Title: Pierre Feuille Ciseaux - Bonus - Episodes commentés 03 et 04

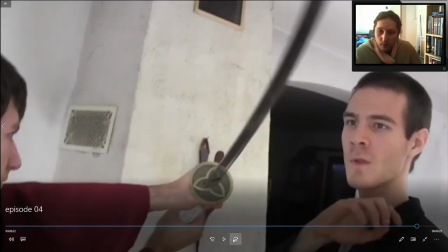54:16 Et finalement, je l'ai vraiment fait, je l'ai vraiment filmé, quoi. Et plus tard, j'ai rajouté l'effet spécial.
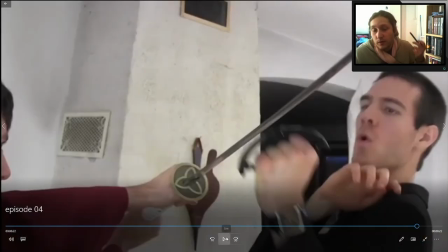54:23 Parce qu'en mise en scène, je me suis dit, c'est tout à fait possible. Chose qui serait peut-être passé sous silence si je m'étais mis des barrières dès le début.
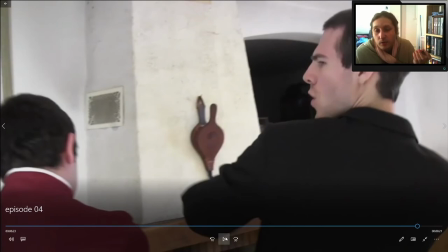54:32 J'aurais peut-être écrit ça différemment, du coup. Et du coup, voilà.
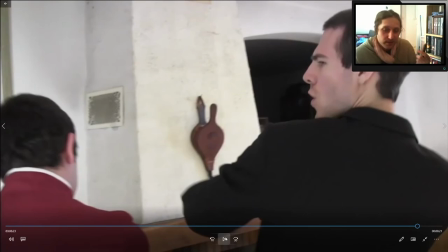54:36 Grâce à ça, j'ai pu dépasser mes limites et essayer un maximum de créer des choses dingues. Je voulais une scène dans un bowling. J'ai écrit que c'est dans un bowling, dans la vraie vie. Bon ben, je me démerde. Est-ce que je peux avoir un bowling? Oui, non. Si oui, eh ben, j'en aurais jamais eu autrement.
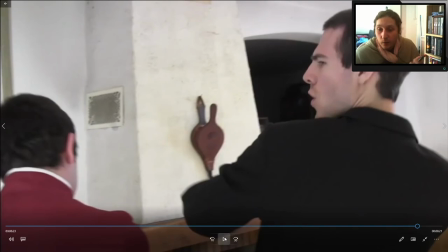54:50 Enfin, je veux dire, j'aurais pas écrit que c'était dans un bowling, j'aurais pas eu de bowling. Sinon, bon ben, j'adapte, mais j'aurais peut-être pu faire ça dans un bowling.
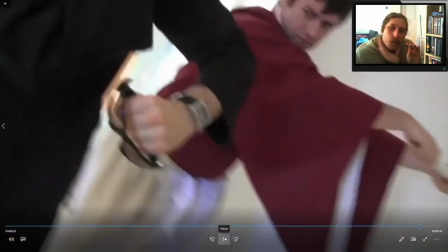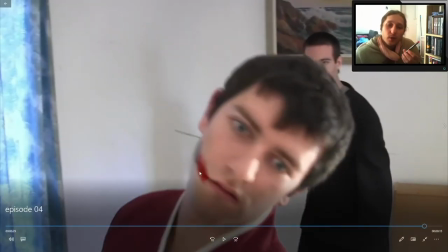55:03 Or, cet effet spécial est absolument dingue. Et il a été hyper facile à faire.
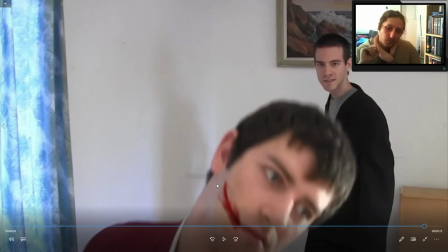55:10 J'avais de la peinture noire. Je crois que j'avais oublié ma peinture rouge. Donc, on avait simplement mis de la peinture noire sur son visage. Et en post-prod, donc sur After Effects, j'ai juste eu à sélectionner vaguement cette zone, à dire « tu me transformes le noir en rouge ».
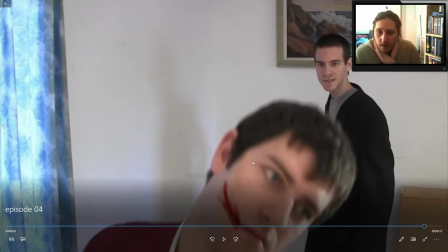55:27 Et donc, j'ai pas eu de tracking dingue à faire parce qu'il était naturel, vu que l'image était déjà là, il y avait une peinture, c'est juste un suivi de ce qui existait et qui avait été filmé.
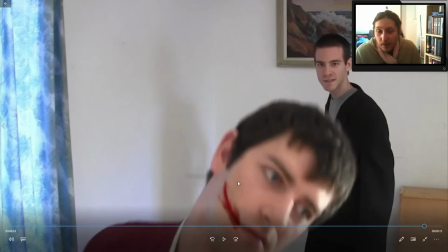55:40 Et le fait de l'avoir peint en noir, plutôt qu'en rouge directement,
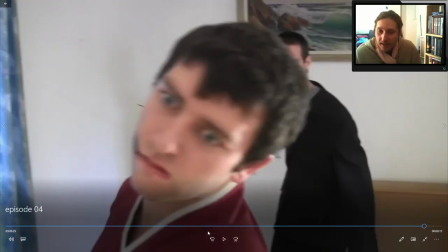55:44 ça donne de la profondeur à la plaie, parce qu'il reste un petit peu de noir, et on a vraiment l'impression que c'est une plaie
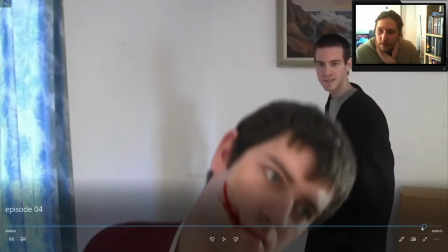55:49 profonde, et ça rend super bien. Tenez, je vous le laisse.
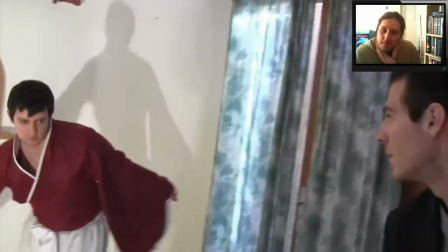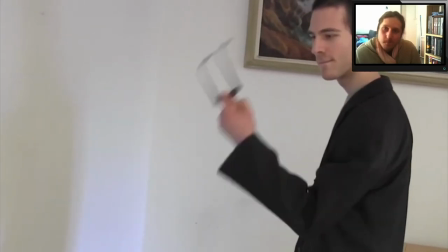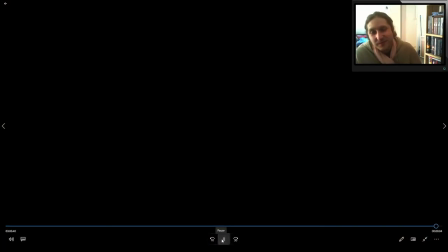Et là, il galérait à remettre ses lunettes, on l'a vu. Et donc, dès l'épisode suivant, on voit Stéphane qui se dispute avec Pierre et Gamma qui est avec eux.
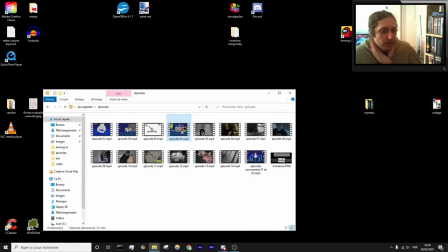56:20 Donc, on comprend qu'ils sont revenus. Mais on se demande un peu comment Stéphane est revenu. Et c'était volontaire.
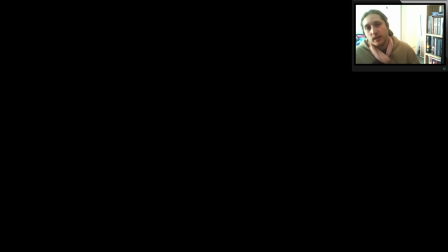56:28 C'est pas un accident, si je ne l'ai pas montré, c'était volontaire. Je ne voulais pas entrecouper deux combats. Je me suis dit, tiens, c'était déjà assez riche. Mais du coup, on se demande comment il s'en sort. Eh ben, gros point d'interrogation, c'est totalement volontaire, on ne sait pas ce qui se passe,
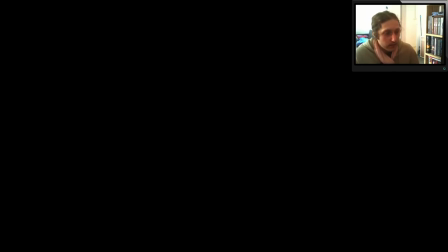56:45 on sait déjà de façon certaine que Stéphane, il y a un truc qui n'est pas net avec lui. On le sait pourquoi, on le sait grâce à cette scène. Voilà, attendez, je vous le remets.
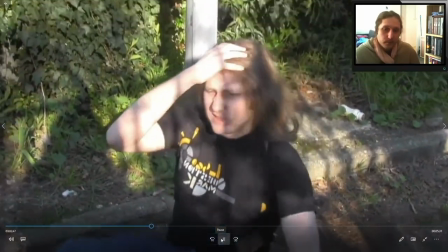57:01 Ah, ma tête.
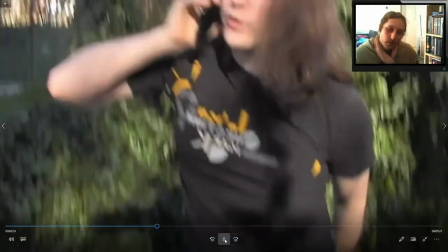57:05 Allô, ça va? Sophie se doute de quelque chose. Mais je crois pas que Gamma soit au courant.
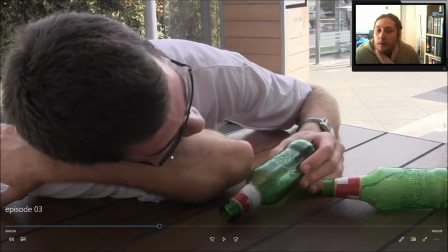57:11 Là, on a beaucoup d'infos.
Allô, Sarah.
Qui est Sarah? Qu'on croise plus tard, donc en plus on fait le lien, tu vois. On se dit, ah, c'est elle, alors il y a un truc, tu vois.
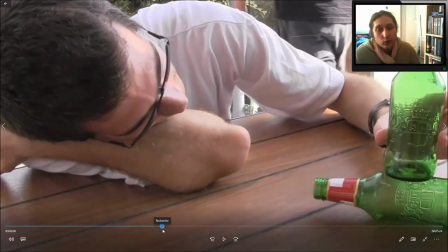57:20 Sophie, donc... Sophie se doute de quelque chose.
Ça veut dire que c'est pas la première fois qu'il entend parler de Sophie.
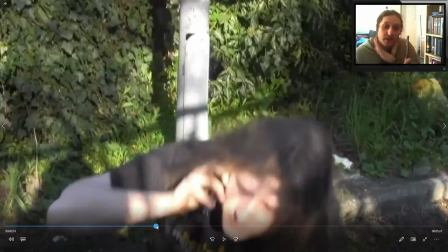57:25 Il a peut-être jamais vu, mais il sait déjà qui est Sophie. Et il dit, je pense pas que Gamma soit au courant.
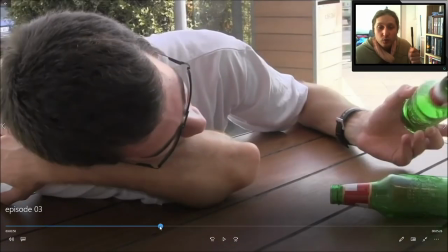57:30 Effectivement, on sait que Gamma a un problème de mémoire. Mais du coup, on sait que Stéphane joue double jeu vis-à-vis de Gamma.
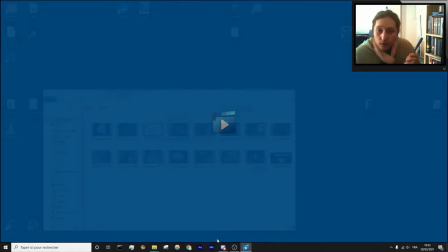57:35 Il y a un truc qui n'est pas net. Et donc, le fait qu'il s'en sorte dans ce combat, le fait qu'il s'en sorte
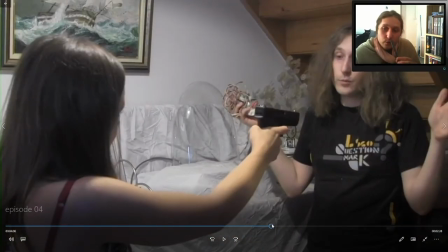57:43 malgré cette scène, nous fait nous poser la question, mais qu'est-ce qui s'est passé?
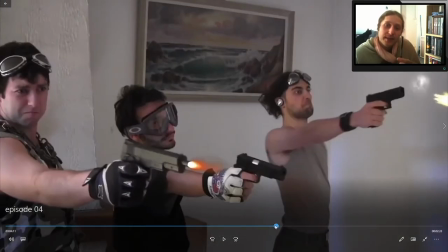57:47 Est-ce qu'il n'est pas aussi dans le camp de Sophie, tu vois?
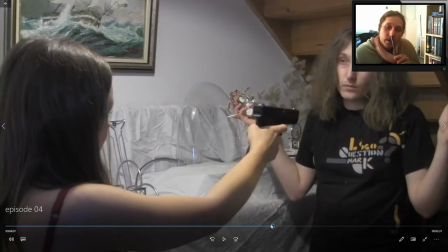57:50 On sait déjà qu'il essaie de la mettre à l'envers à Gamma, mais est-ce qu'il joue pas triple jeu?
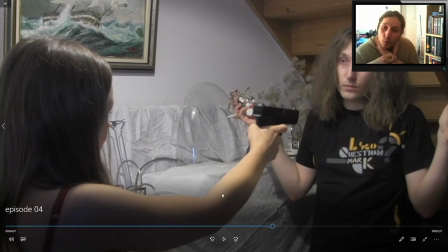57:57 Est-ce qu'il n'est pas dans le camp de Sophie et qu'il essaie de mettre à l'envers tout le monde? Est-ce qu'il n'est pas pour son propre compte? Beaucoup de questions et qui n'ont pas de réponse tout de suite, et c'est voulu.
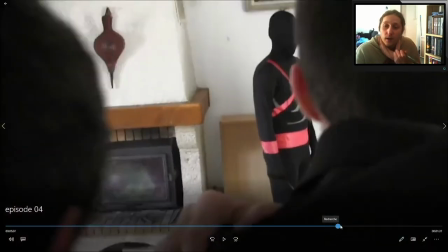58:06 Et comment il s'en sort, ça n'aura jamais de réponse dans la série.
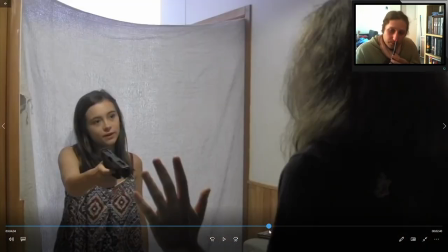58:13 C'est voulu. En sens où...